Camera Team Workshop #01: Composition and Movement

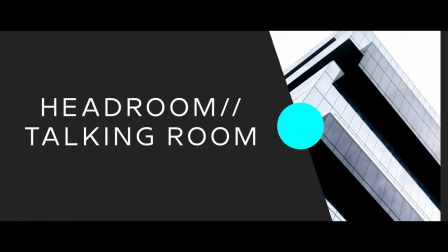(8:10)
Real fast, let's switch over Take the letter box off, please. How dare you cover up my plain PowerPoint.
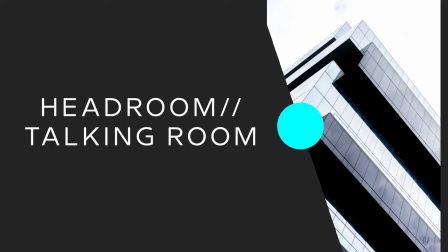(8:19)
So we all know about headroom, talking room. I'm just gonna go over it just to make sure it's pretty clear.
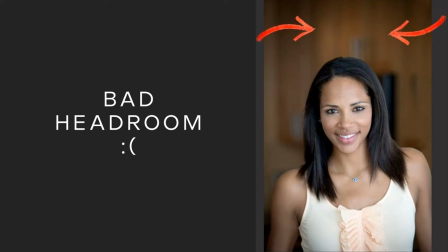(8:26)
This is too much headroom. This is a good amount of headroom.
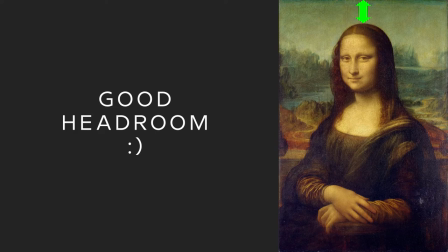(8:31)
I've struggled with defining this for years. And it's kind of a spectrum. The wider your shot is, the less headroom you need. So if I have, like say I'm on camera four way in the back over there and my shot has the whole entire stage,
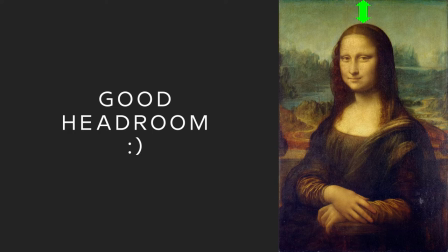(8:48)
I'm obviously going to have like 50 feet of headroom above Sean and that's still okay.
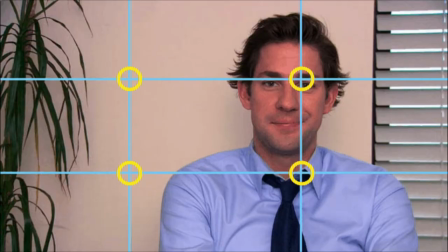(8:52)
However, if like say let's look at this guy again, let's look at Jim, since we're much closer, I usually start with about a fist's worth of headroom above their headroom. That's a decent starting point whenever you're in like a full body shot to a medium close-up shot, which we'll go over in a second.
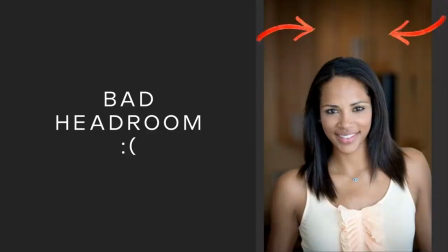(9:10)
Anything on that? I don't know if your slideshow talks about it, but the wrench that we throw in the system when we letterbox everything.
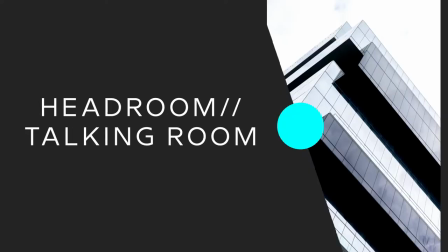(9:17)
Oh yeah, I don't have one on that. So on Sundays, you probably notice that preaching looks a little bit different for us than worship. During preaching, we have the full frame available to us for preaching to where if Adam, you wanna stand on the stage real quick, Adam? as Ruben runs to camera one. We're gonna talk about the framing that, the framing that happens during preaching. You wanna give us like a mid shot, Ruben?
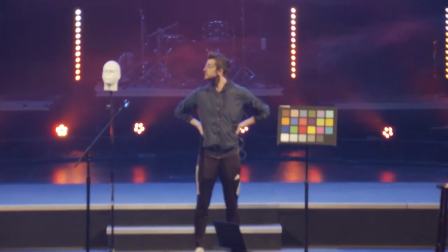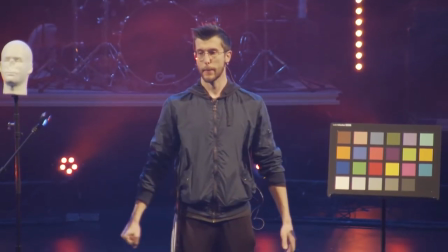(9:57)
Originally, during a, originally we left the letterbox on the whole service,
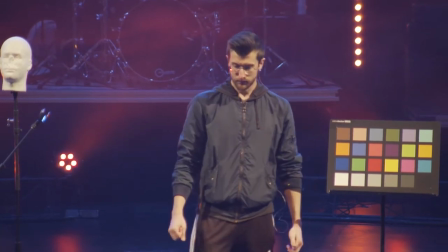(10:02)
but we discovered that doesn't really work for our venues because the moment I put the letterbox on,
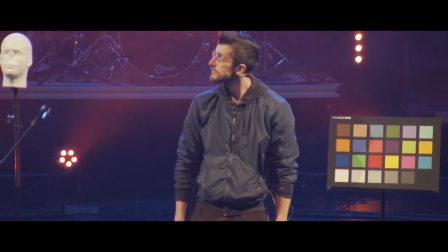(10:08)
I've just taken away a significant portion of their on-screen real estate.
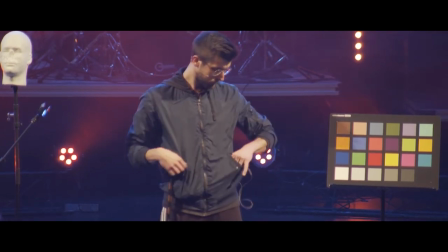(10:13)
And especially in a room like the auditorium, or like Old Town, where they've got a giant floor-to-ceiling screen that they're watching the sermon on,
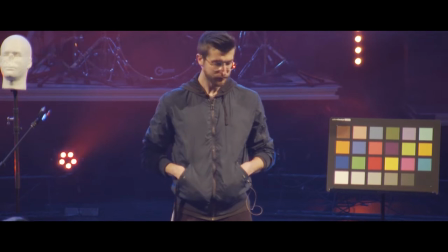(10:26)
I've taken away space that they could use to help people feel more immersive. So that's why during, when worship ends, we take this guy off and give it a full frame.
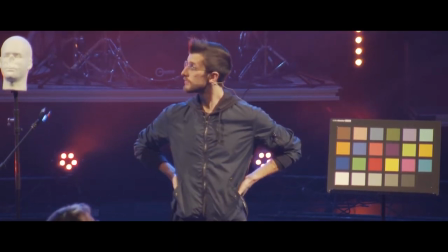(10:36)
The reason we do this during worship, it's not just because we're a big fan of black bars, even though they look pretty cool.
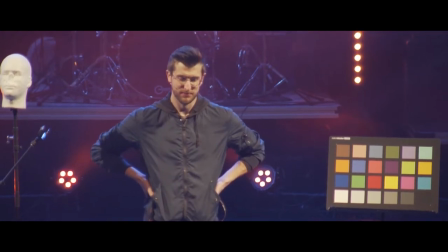(10:45)
One of the things it does, especially as we have a lot of these motion shots during worship, and
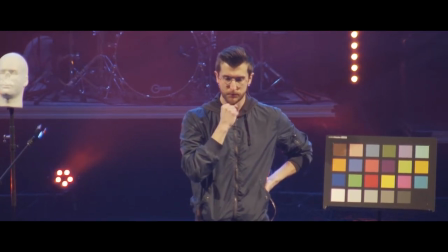(10:52)
we use a more cinematic looking frame rate during our teaching,
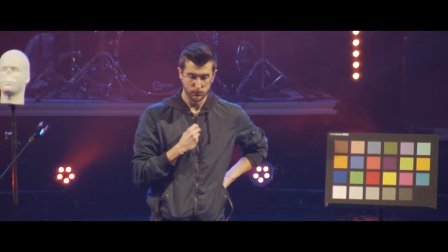(10:57)
what this does is this just kind of helps us with the feel, to help worship be more distinct from the message.
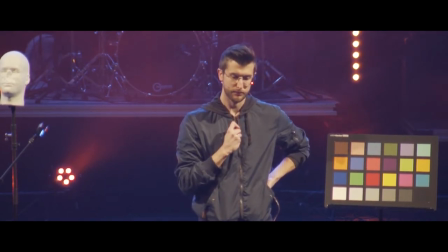(11:04)
The idea is that we can have two separate look and feels.
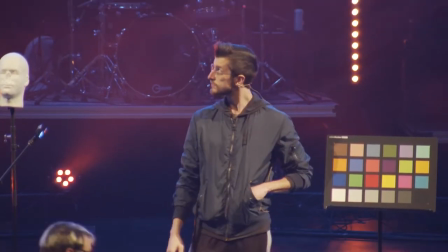(11:07)
Like when we're teaching and we're doing a more, you know, the focus is on that individual person who's up there speaking.
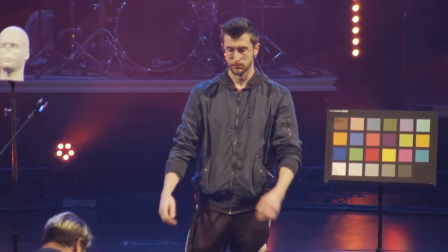(11:16)
We're giving the entire frame for them. And then when we're in worship and we're just getting a little more creative, looks a little more cinematic.
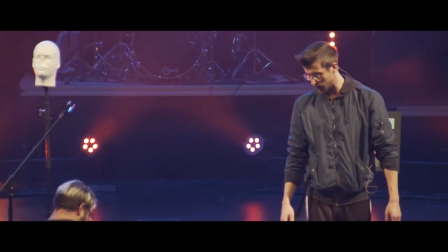(11:25)
Yeah. Yeah. Yeah. So let's, let's go over one more thing while we're kind of dealing with headroom. I'm going to go fix a classroom problem. Those are almost my favorite. Okay. Adam's smarter than me anyway. We'll see about that. Okay, so aside from having headroom,
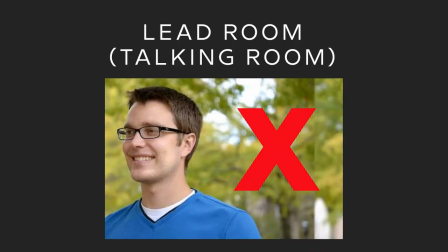(11:49)
we also probably talk a lot about leadroom or talking room, and that is whenever your shot is getting somebody from the side and they are facing either the left or right of your frame,
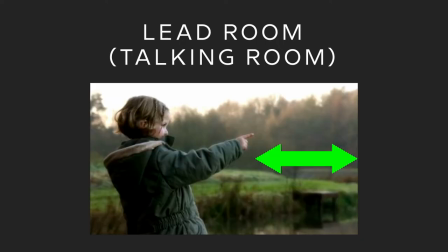(12:02)
you always want to make sure that you leave a healthy gap in front of them and not behind them.
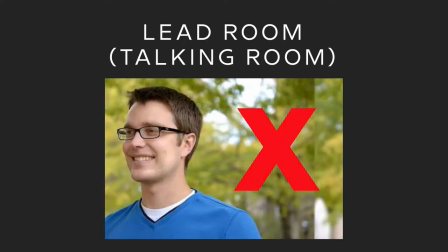(12:07)
When it's behind them, it looks like they're about to leave the screen and it just feels all, I don't know, whack.